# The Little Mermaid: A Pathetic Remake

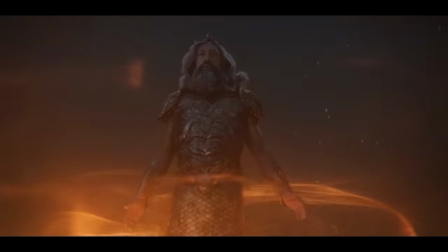7:59 And how films like The Little Mermaid instead have too many elements that make it harder to believe because the world wasn't designed that way and made it a bland experience instead.
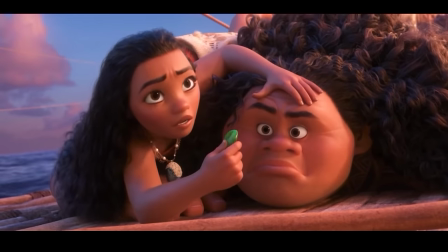8:07 And that is something that's going to affect the quality of future films like Moana, which is the third film Disney is remaking that was directed by Musker and Clements,
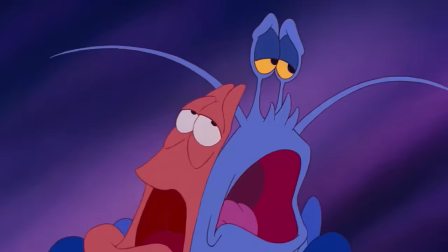8:15 the men who brought in the renaissance and many classic stories like The Little Mermaid here itself and Aladdin,
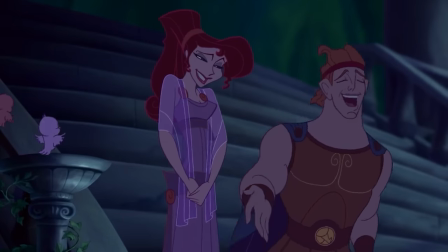8:20 where Hercules is also going to get remade eventually, which makes me more upset about it.
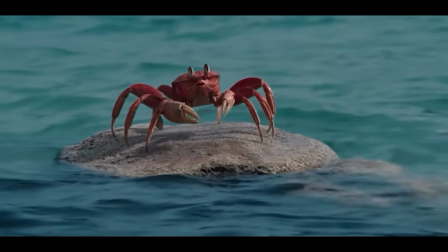8:25 How they keep doing these films that had worlds clearly designed in one specific way with how the music and characters shine and dumbed down to just make a quick buck off of it instead. Like sure, go ahead Disney, remake every Musker and Clements film with none of the magic these two actually provided for the better.
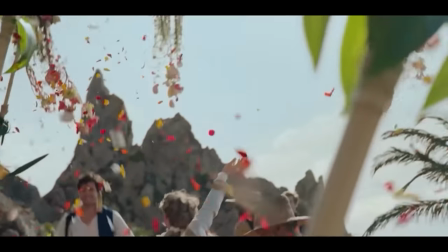8:39 The only benefit this film really has is that it's at least not the worst live-action remake,
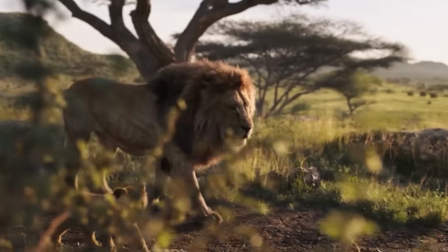8:44 which isn't saying much, but still clearly better than what The Lion King and Mulan combined ever did,
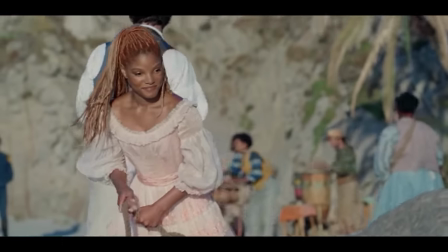8:48 doing the minimum to bring some sort of life back into the production, but also at the cost of removing most of the life that the film actually brought originally.
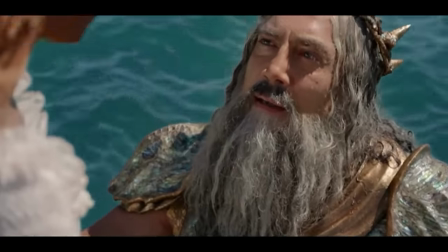8:56 Notably, of course, seen in animal characters like Flounder and Sebastian,
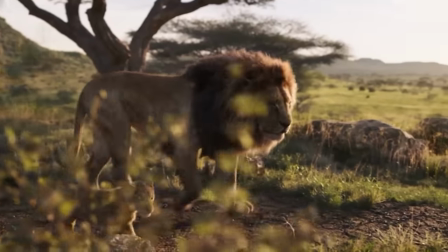8:59 learning absolutely nothing from The Lion King itself and making it for the worst for those very characters.
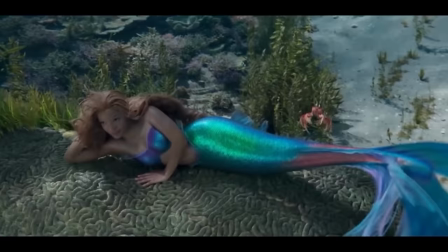9:05 I mean, I will give Sebastian the benefit of the doubt of having the most expression in the film, but it still doesn't excuse him for being the wrong crab also and looking pretty awful.
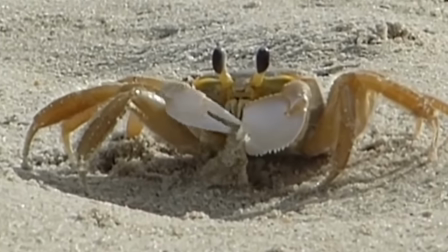9:14 Because he is a ghost crab that is incapable of living underwater like he does for most of the film.
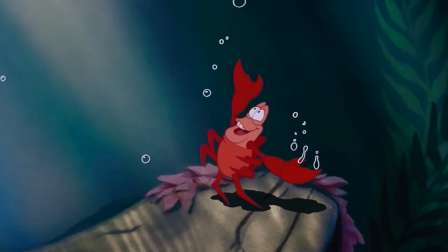9:19 Once again, easier to suspend your disbelief in the original animated crab because it works and it has expressions where this one doesn't actually make sense biologically,
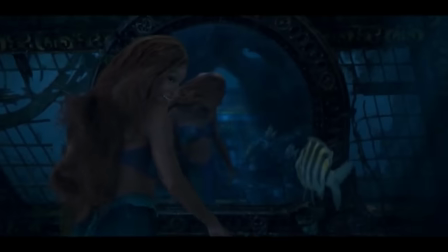9:26 not believing for a second that any of this could actually work or how Flandre just seems so soulless as all of the lines in The Lion King.
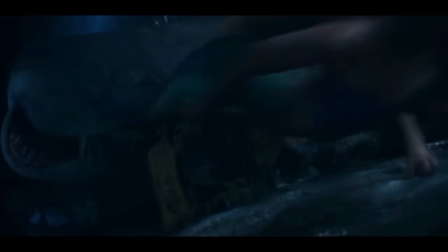9:33 But I guess I couldn't expect much considering that this is a film directed by Rob Marshall,
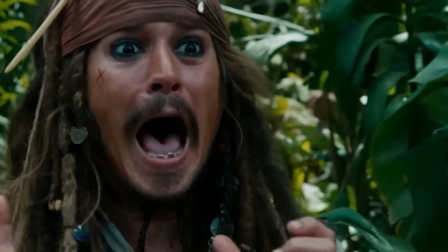9:37 who did films like Memoirs of a Geisha, and more importantly for Disney, Pirates of the Caribbean, On Stranger Tides,
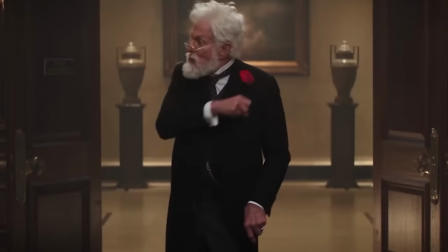9:43 and Mary Poppins Returns.
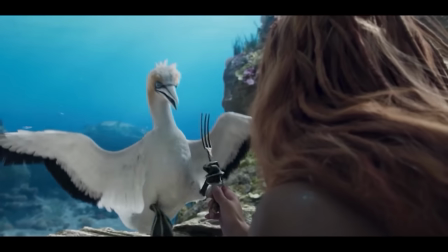9:44 Films that people aren't particularly fond of to this day, where this one is joining that list because most of his direction is very lackluster to what he was adapting.
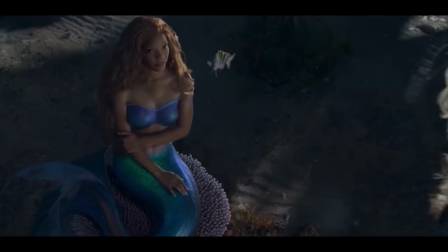9:52 Especially a film like this that feels directionless at most times, which makes no sense that for a film that is actually over 2 hours long compared to the original that is only an
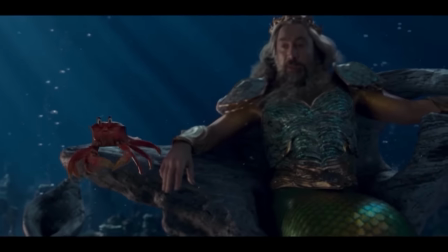10:01 hour and 20 minutes because this is a movie that is going to showcase to us that sometimes less is more
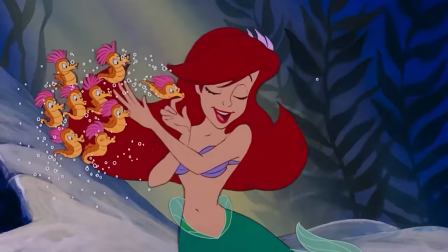10:06 compared to other films that actually need more like Frozen because of how The Little Mermaid actually got its points across very well in its story where this
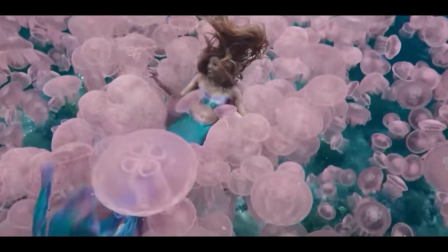10:13 new one actually instead shows many unnecessary additions that harm the story rather than better it and this starts at the very beginning when they set off
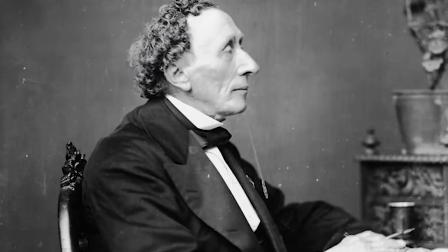10:20 the tone for the realistic film with a quote from Hans Christensen Anderson himself the original author of
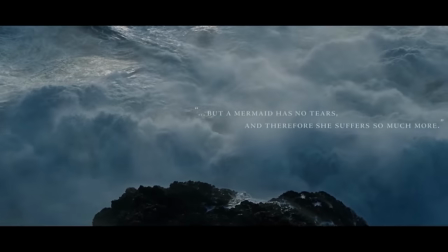10:25 The Little Mermaid where it states but a mermaid has no tears and therefore she suffers so much more.
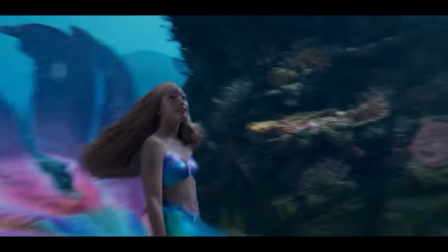10:30 The reason they included this was to try and show the audience that they were diving into the depths of Ariel's story and decisions to make her
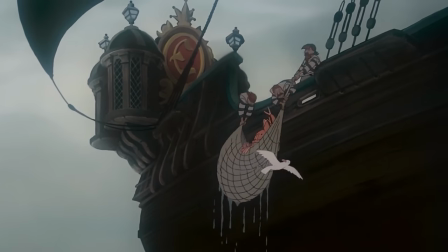10:37 shine more than the original in a different way rather than the sounds introducing the ship that Prince Eric is on with the other sea creatures on the
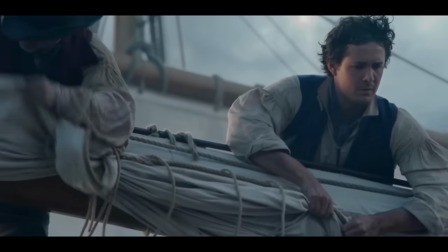10:43 surface and the ship, trying to present two worlds of differing opinions about what is out there,
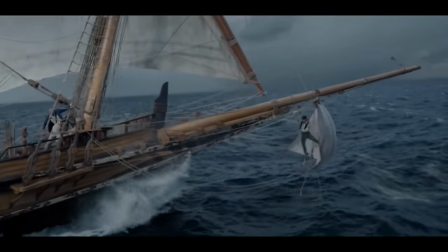10:48 which is good in practice rather than what the original did, but hardly justified when we are reintroduced to the other world.
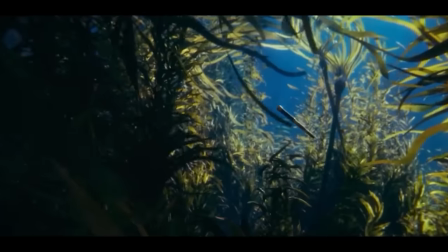10:53 The part where we all have to suffer so much more without any tears because of how stupid everything is under the sea because in the original after our
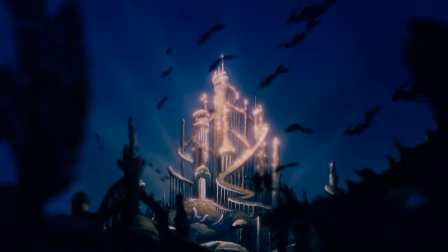11:01 first introduction to eric we get to introduce to the merfolk joining together for a grand celebration in atlantica how we see this grand palace under
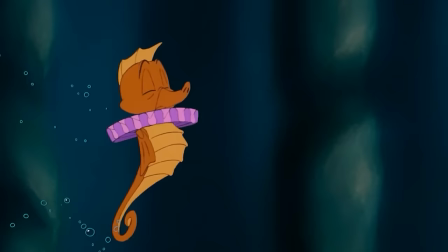11:08 the water where they join in to showcase the world beneath ours getting to see the subjects of the kingdom before the grand entrance of king triton himself
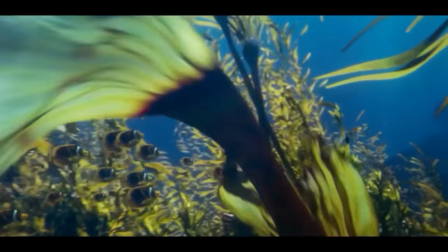11:15 the ruler of this very kingdom but in the remake we hardly get any of that in this poorly animated sequence that is trying to be real
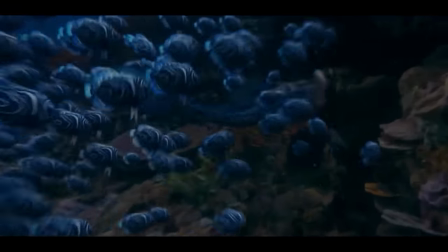11:21 how you notice that the cgi is absolutely moving too fast and revealing a vast array
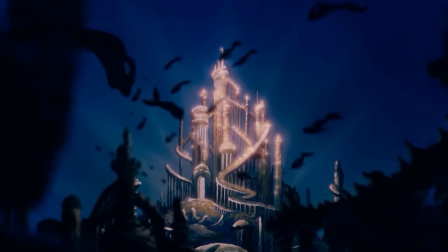11:26 of coral reefs instead of the kingdom of Atlantica and that grand majesty that the original animation brings.
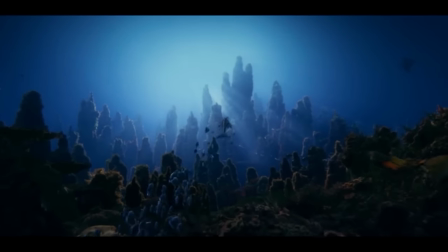11:31 Where I guess that, despite having mermaids in your film,
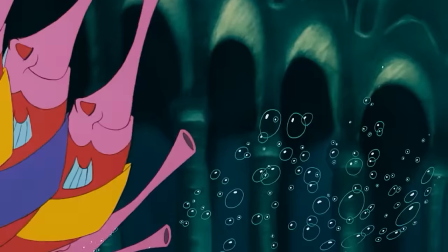11:34 a pallet under the sea with them and other sea creatures is just too unrealistic to portray in your film, if that makes any sense.
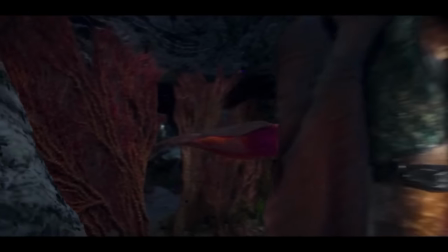11:41 This is something I want to highlight because these remakes constantly take things away rather than add things to the story or at least try to pretend to be realistic in that sense.
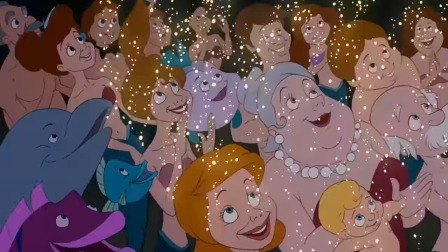11:49 But doing so actually limits the world more so when you realize than where it's actually supposed to be because it seems so minor and not unimportant to the events happening in the film,
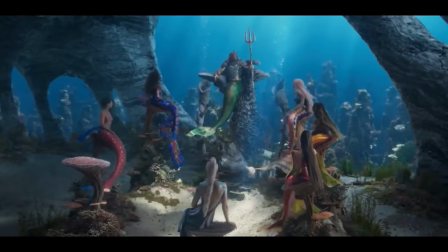11:57 compared to a grand entrance where he comes in to greet the moral people during the show, how he just appears right there with his daughters for a casual meet and greet and that's it.